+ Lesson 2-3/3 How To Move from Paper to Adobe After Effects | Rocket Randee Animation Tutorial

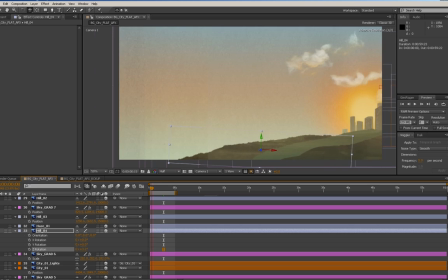So, I mean, this is really your chance to play again, so I really take advantage of that. Maybe let's move this over a little more.
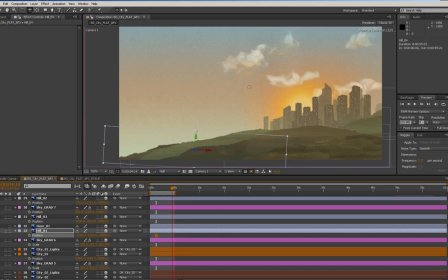Really, it's going to be pretty subtle. I might have to make it a bit higher. And actually, let's rotate it the other way. Rotate it more like that.
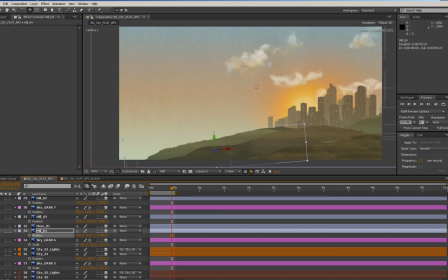See what that does for us. I just want to find a way to get a little more depth in here to give a sense that there's more hills and there's more stuff going on here than we can see.
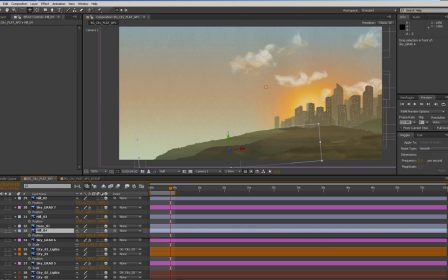I might even put this hill, let's take this hill and actually put it behind this city one here. So let's put it at 22,000. And this city here, city number 2, is at 30.
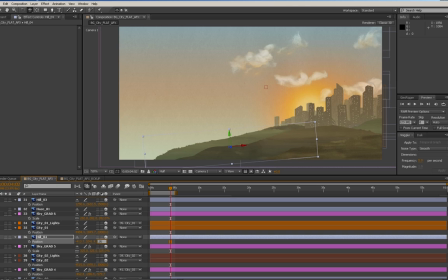So we have a lot of room in here to add stuff. And then I'm going to reposition this so it's optimized for this area. I mean, you can use the warp tool too to actually change the shape of these hills a little bit if you want.
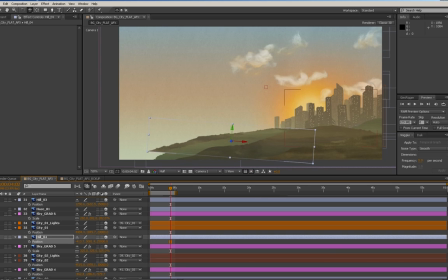But I like to really use my pieces almost like they're
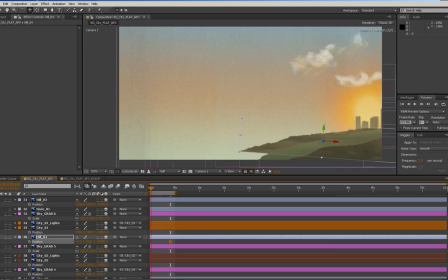little puzzle pieces that I can continue to modify and make work the way I want them to,
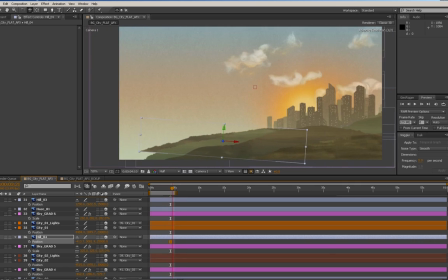because it's kind of the fun part about this is like creating the collage essentially,
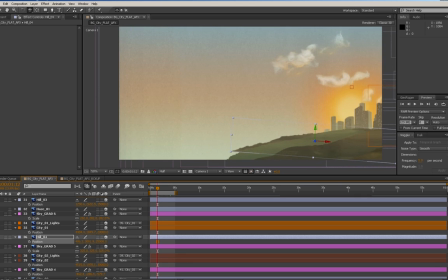because that's what you're doing. You have all these little model pieces and then you're building a set out of them.
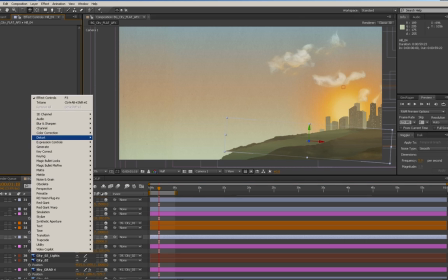Okay, so now what I need to do with this is I really need to cool off that color in there. And so I can do this a couple ways, as I can add a tritone tint to that
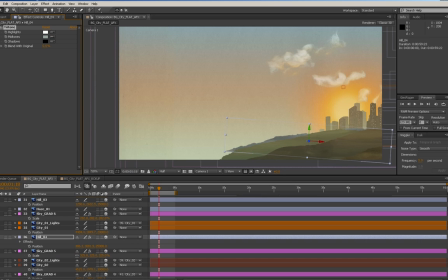and select sort of a bluish tint and just sort of do the mix here until I get something I like.
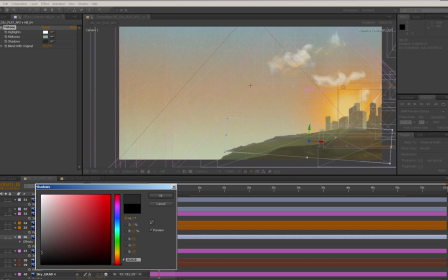Now the other thing is it's so dark and that needs to come up because it's really quite far away, and plus the ground should be much lighter than the buildings regardless. We'll put this more,
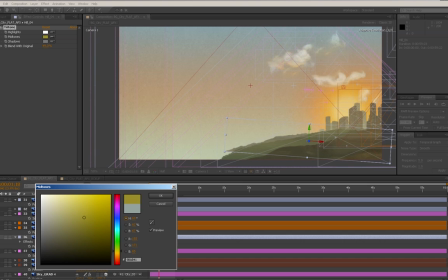I'm going to just put this more to a yellow or a greenish color until I can find the look I'm going for.
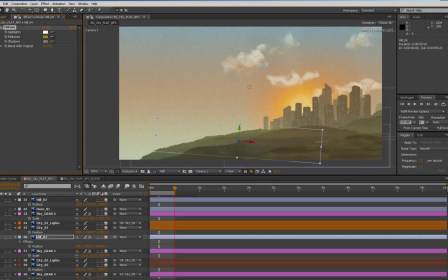I'm going to kind of find the color that I want that looks nice. I'll just keep playing with it, but I think that looks a lot better. And I'm actually going to want to lighten up a lot of these hills because they're really, like, they are really too dark.
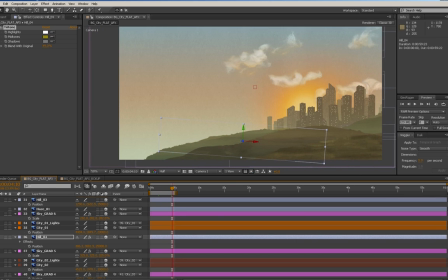They shouldn't be as, if you squint your eyes and look at this, they really shouldn't be as dark as the buildings. And I just need to create a little more difference because it's really becoming just this big dark shape.
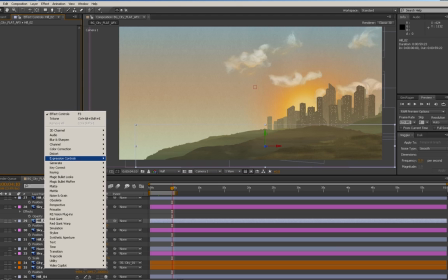So let's brighten this one up too. Now the other way we can do this is we can adjust the curves, or you can
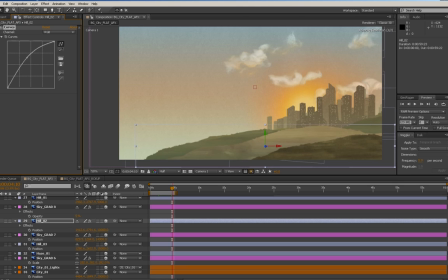also play with your hues and saturations and things like that. Because one of the downsides is it really washes it out. So delete that. We could go here and increase the lightness, but then also increase the saturation,
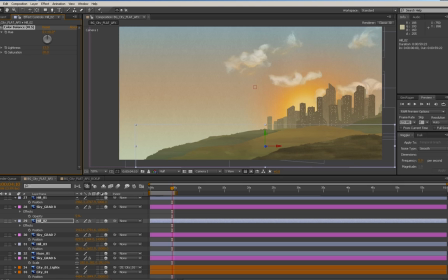which is a little bit of a better solution sometimes because we don't want to lose all our color. So I'm just trying to go to the point that this is brighter than the buildings and is not, but not as bright as the sky.
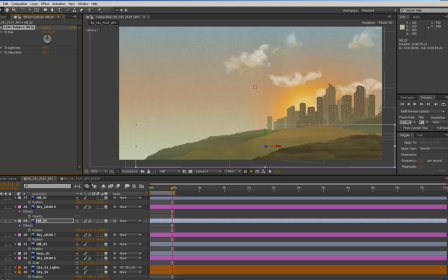Or it can be very similar because, I mean, if you imagine this field is those light dry grasses or something like that, it would have quite reflective light properties. So it could be very bright. But the main thing is not to get hung up on the technicalities, especially for this kind of art.
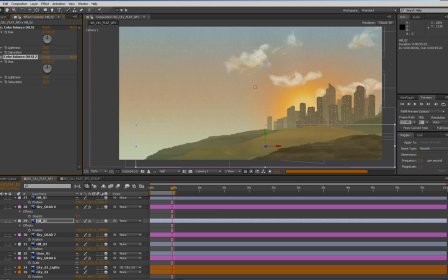The main goal is, for me, is to find something that just looks good. Like, and you want to break up the lights and darks. You don't want everything to start looking really heavy.
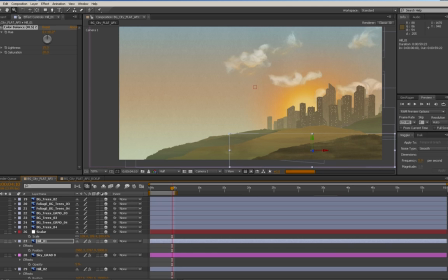So I think that's the real trick, is getting a nice look, but also creating something that's interesting to look at.